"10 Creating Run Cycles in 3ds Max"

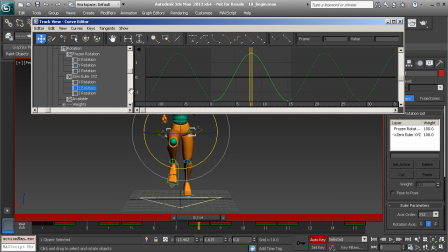(4:12)
Now, let's go ahead and check the Z-axis. You can see that there's nothing here, so we'll just go ahead and just delete those keys, and we'll move right back to the Y-axis because we have one more thing to do. In order to add weight and to correct the timing of the y-axis, this tilt,
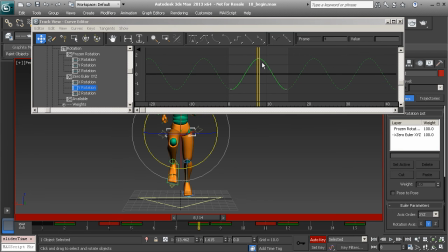(4:29)
we'll want to add a few holds here so that we hold a bit longer when we get to each key so it looks as if there's really force behind each arm swing. So this is how we'll do this. We'll go ahead and highlight all of our keys and we'll set them to spline.
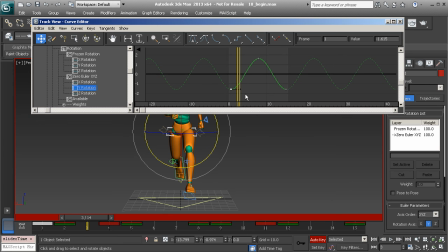(4:48)
And now it's just a matter of tweaking our tangent properties. So we'll go to frame 1. Let's right-click and get to our key info dialog. We'll go to advanced and see this value here of 0.3.
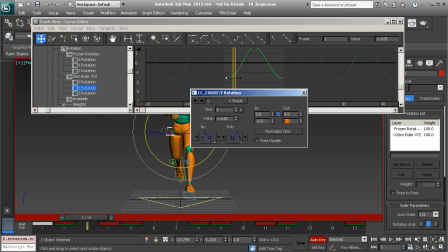(5:02)
Let's switch that to 0.5 to lengthen that just for a little bit more to add more of a hold. When we get to this in-between key, we're going to add that hold to both halves. So it's going to be 0.5 on both sides. Great.
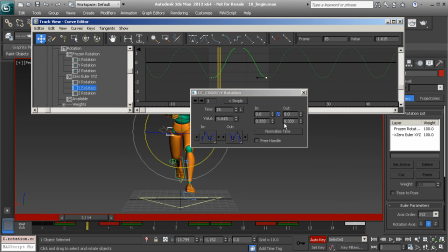(5:18)
Now let's do the same thing on 15. This time we'll need to tweak the intangent. So we'll set that to 0.5. All right, so let's see what we end up with. I'll close out the curve editor and we'll play this back.
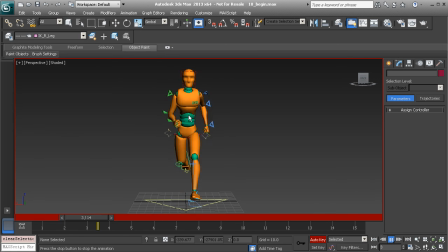(5:31)
So now it looks like the arms are truly influencing the body's rotation in that direction, which is very exciting. This is really cool. Look how well our run cycle is coming along. Very nice.
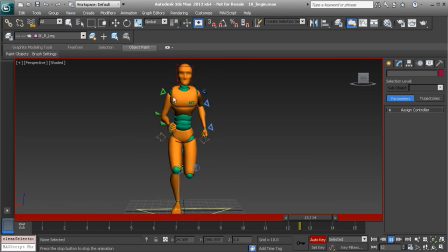(5:44)
Well, guess what? We are finished with the center of gravity. That means we can bring our attention to the character's upper torso in the next lesson.